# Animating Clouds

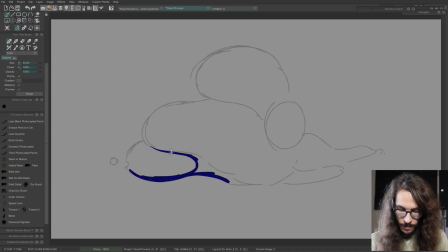12:09 Just kind of feeling out the 3D form and imagining that the light source is coming from above. Where these lines converge right here, you can imagine the shape of this cloud here. You can imagine that the shadow is going to be pooling down here.
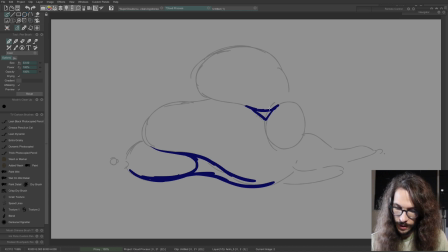12:30 Make that kind of V shape. And adding these cell shaded shadows is really going to make the design pop and feel a lot more, well, 3D obviously because you're shading it, but also just give it a lot more personality and definition and
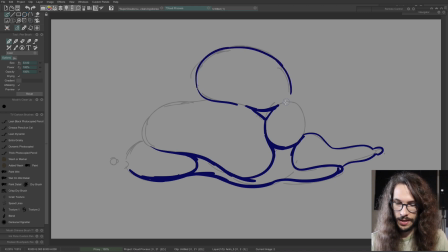12:48 actually help you to see and understand what you're seeing a little bit better. Because when you just have a bundle of lines, it can be a little hard to discern exactly what you're looking at and what direction it's facing.
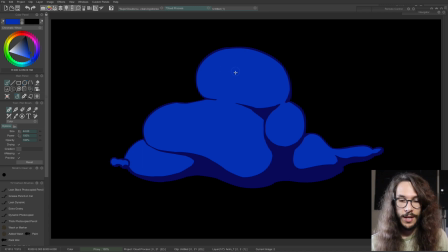13:06 Alright, and then after I got the base color in, I'm just creating another layer for the highlights, and I just do it on an add, you know, like you have multiply, screen, add, glow.
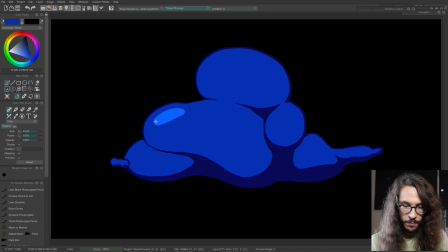13:22 Normally I just do it on another color layer and put the opacity down to about 50% and pick a different color. But I'm just seeing what this looks like on add, and I'm using the exact same color as the base color. And the highlights just further define the direction of the light source and also the
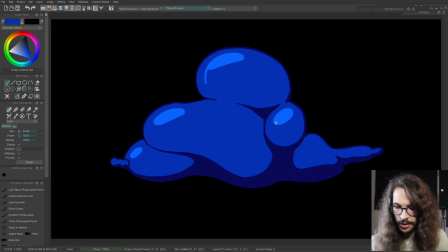13:41 3D shape and what the texture kind of would feel like. I guess these are kind of bubbly clouds, so I'm giving it kind of bubble highlights here. So yeah, this is a way to animate clouds, smoke, and bubbles.
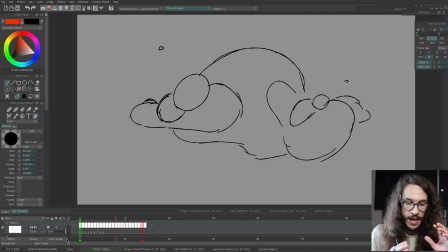13:58 To reiterate, you just start out with one blob and have an anchoring point to help you decide where it starts,
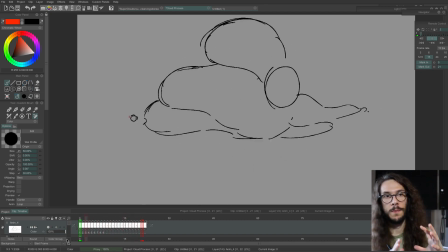14:06 and then draw a path of motion for that blob to move along. And remember that things don't just start out super fast.
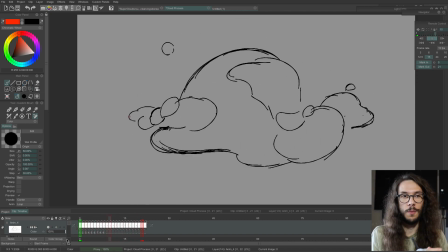14:14 Things have to slow into their movement or ease into their movement. So things slow down and speed up. Keep all that in mind, and you can have these little balls of smoke or cloud pieces
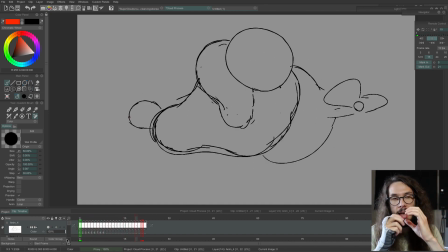14:29 grow and then shrink and slow down as they get to their biggest part, and then slowly shrink back down, and you can have pieces break apart and dissipate.
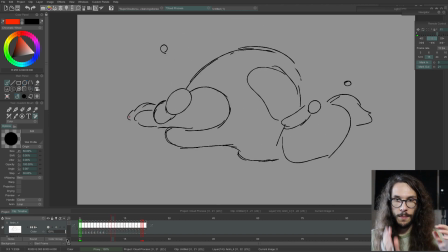14:42 There's a lot you can do. It's just a matter of getting these flowy motions in as well. Clouds and smoke typically don't just move in a straight line. there is a wave motion to them.
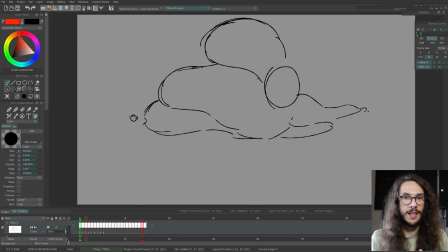14:56 You can have a lot of fun. It's just something that takes a little bit of practice because it is very intuitive, and spend some time watching videos of maybe time lapses of clouds moving by. You can see how they change shape, and just observe a lot of reference of smoke and fire.
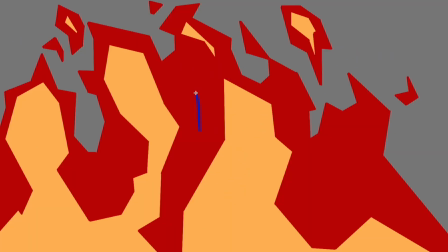15:14 The more you watch these shapes, the more it fills up your visual library,
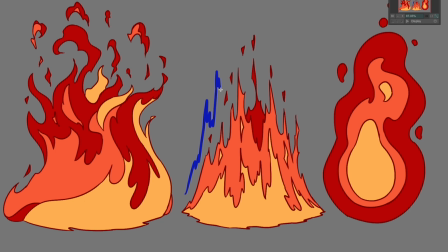15:20 and you begin to understand and feel more how things would move. Speaking of smoke and fire, I do have a animation course specifically about animating fire. You can check it out from the links in the description or the card or the pinned comment. And it also comes with some animated fire loops that you can use in your own projects.
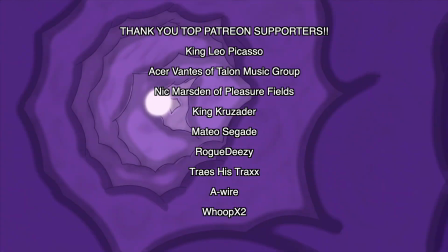15:42 Special thank you to my Patreon supporters who help make these videos possible. King Leo Picasso, Acer Vantes of Talon Music Group, Nick Marsden of Pleasure Fields, check out his work on Pleasure Wax Records on Bandcamp,
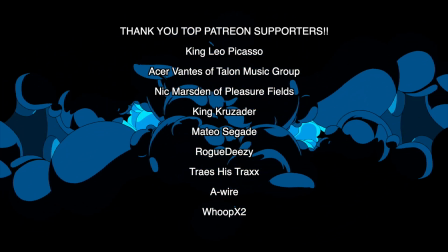15:55 King Crusader, Matteo Sigade, Rogue Deezy, Trace His Tracks, A-Wire, Whoop X2.
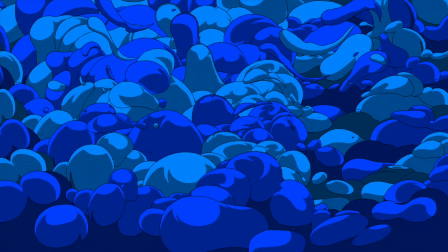16:02 If you'd like a shout out for your name or site, you can join the Shoutout Patreon tier,
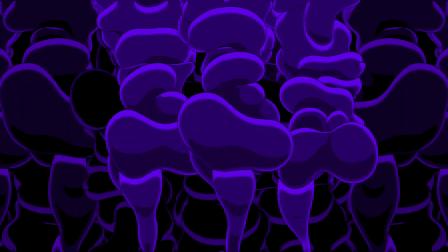16:06 which includes a verbal shout out at the end of my videos, as well as all previous tier rewards.
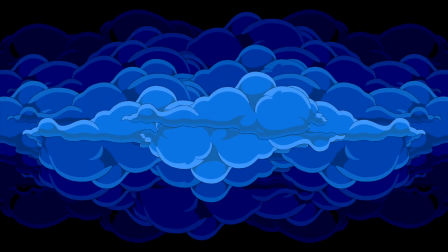16:11 The other rewards you'll get include 9 new animated loops on the first of every month.